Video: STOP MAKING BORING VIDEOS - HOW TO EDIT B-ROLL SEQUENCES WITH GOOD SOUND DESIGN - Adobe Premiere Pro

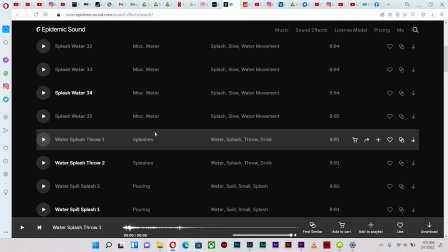right so there's a lot of options you can choose from a whole lot
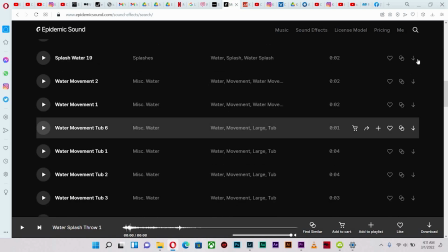of options that are at your disposal okay so you have to just
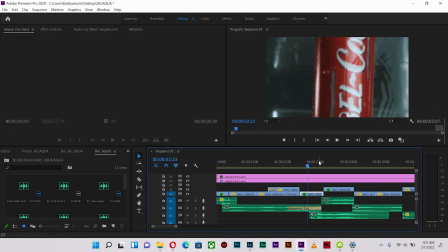describe the sound as much as you can so that it can be very descriptive you can find it real quick epidemic sound has almost everything and i really enjoyed using it so let's go ahead
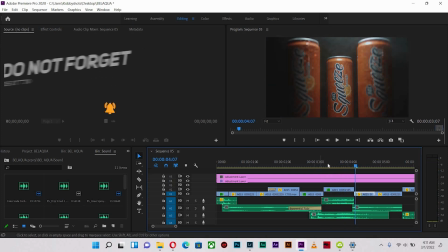so as it drops i gave it some bubbling sound to it as well so if i should mute this
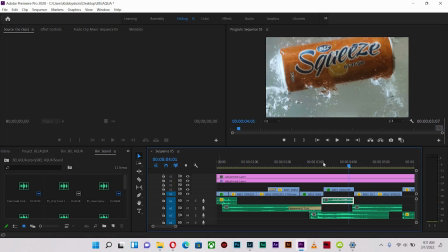see here but when they all play together it sounds just like this all right so it's cohesive and that's how you have to do it so you notice that every hard cut
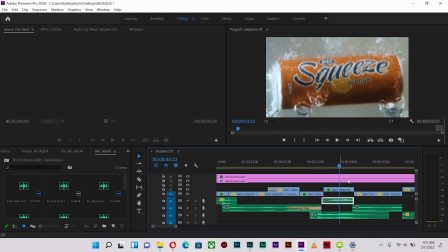has its individual sound and is supposed to be cohesive has to overlap on each other and some should definitely be louder than the others alright so for instance if I should check the audio
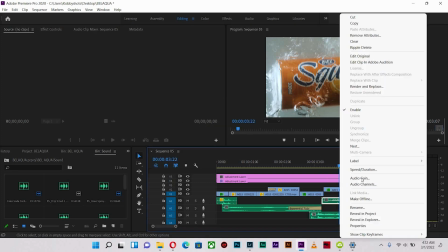again the zero and I say you're not really
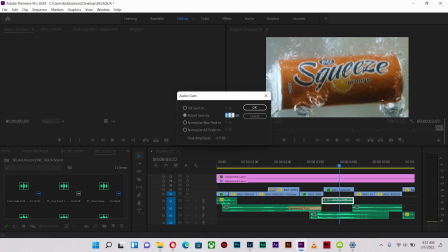hearing it as much listen let's make it let's say nine for the purpose of this tutorial
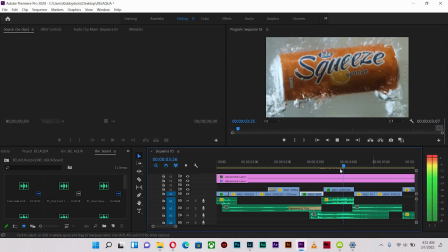let's just listen to it alright so you notice that is very
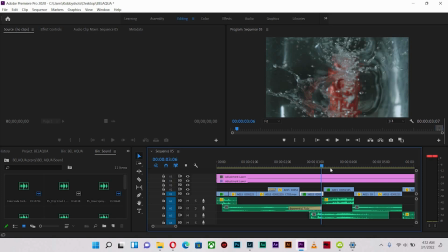very distinct and you can actually hear it even though you're hearing it over the sound of
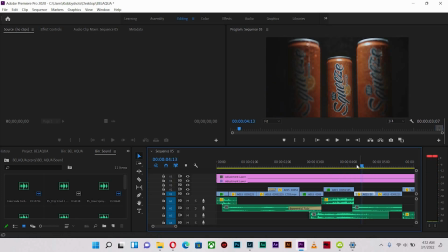the splash and that's exactly how you can manipulate this sound so easily all right so here
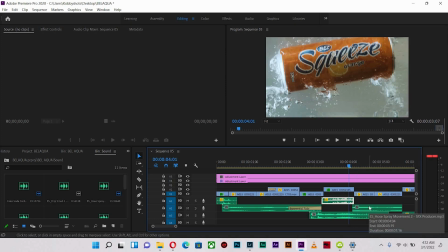the water hose spray returns just
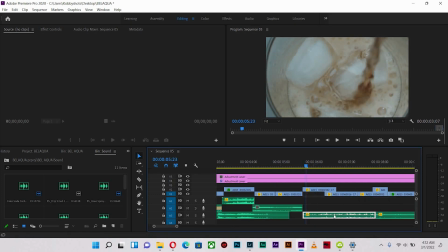like that and then we come to the fully where there's a pouring all right so with the pouring i
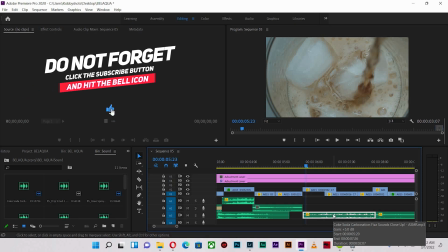used coke soda carbonation phase sound close-up there's actually a sound
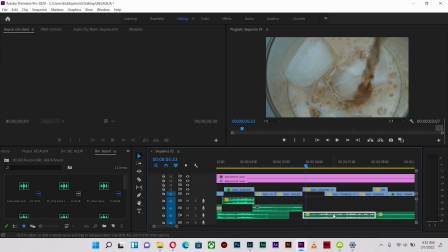i got from youtube which is actually free especially with sound effects you're not necessarily going to be flagged because this just plays for you know a period of time and mostly it is generic it's general so you may not have problems with working with
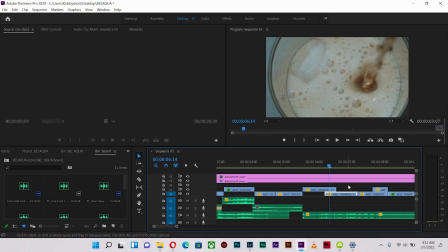sounds or sound effects for the most part all
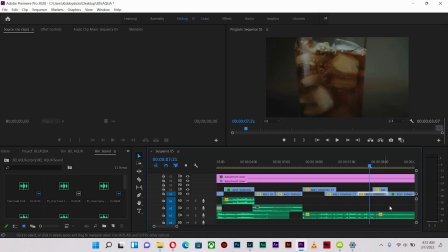right okay so you notice that a quick hard cut into the sound of the fist
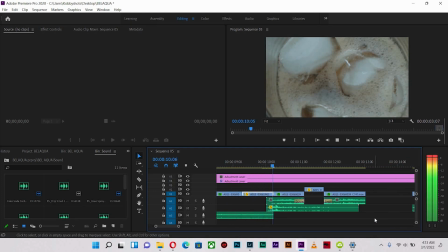and it sounds so so good as it crosses also to the bubbling sound all right so
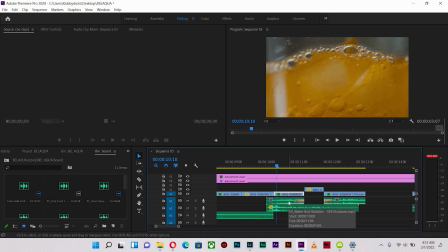this particular sound is actually water bubbling or water boil bubbles even though this is not boiling on fire it still gives you that impression that sound that you are very close to the sound of the bubbling and necessarily you didn't really hear that when you're pouring water
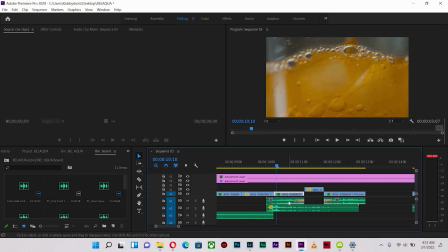or pouring it locally into glass but because it is an up close close shot of the liquid bubbling up I needed to bring that sound to make
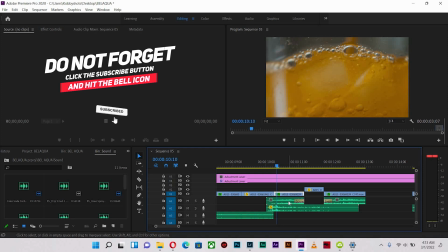it cohesive and make it make sense some more in addition to the pour all right so you find the pour
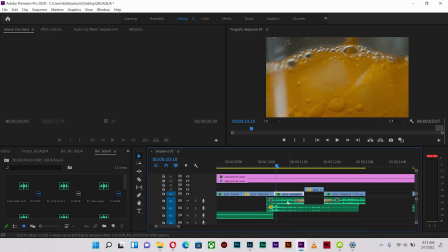underneath water pour chalice then we are gonna have the water boil bubbles
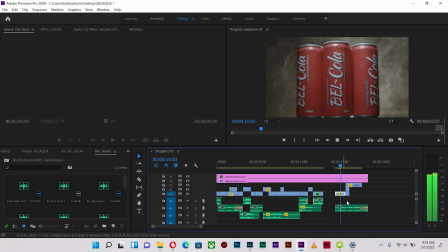just like so and as simple as it is you get the water hose phrases like that and you're basically done
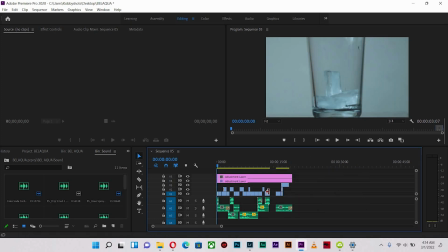that's basically how i work on my sound design and that's why i find my
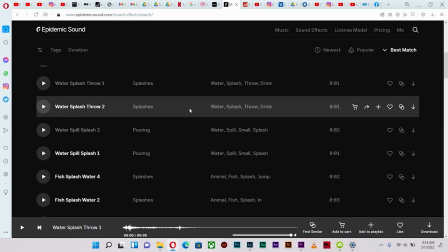sound this is epidemic sound sound library can get sound effects music
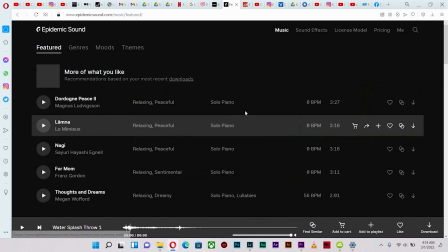for your project so you can give it a try first 30 days are free then you actually subscribe by paying $12 every month for the personal and others subsequently can also be paid for and you
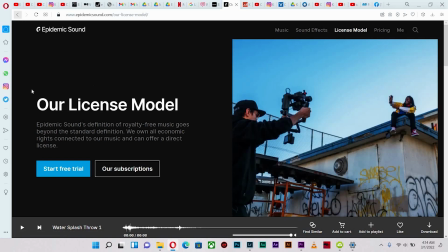can license your sound and of course just like I said free trial then you can also check out the other subscriptions and you can choose for
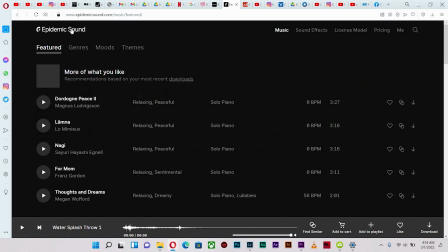yourself depending on what you're going to work on as a project so thank you very much for checking
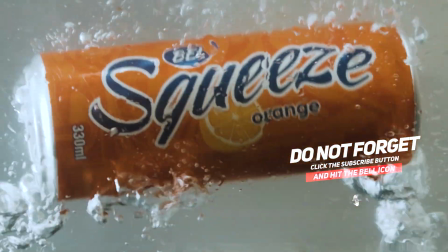out my video if you enjoyed it please give it a thumbs up subscribe to my channel and turn on the post notification button so that next time you're
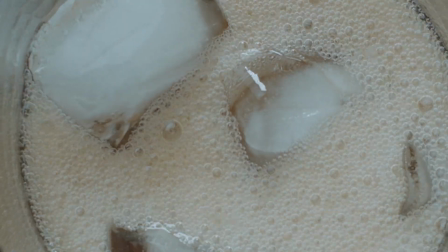gonna be the first to see my video when i upload it until the next video have a wonderful day see ya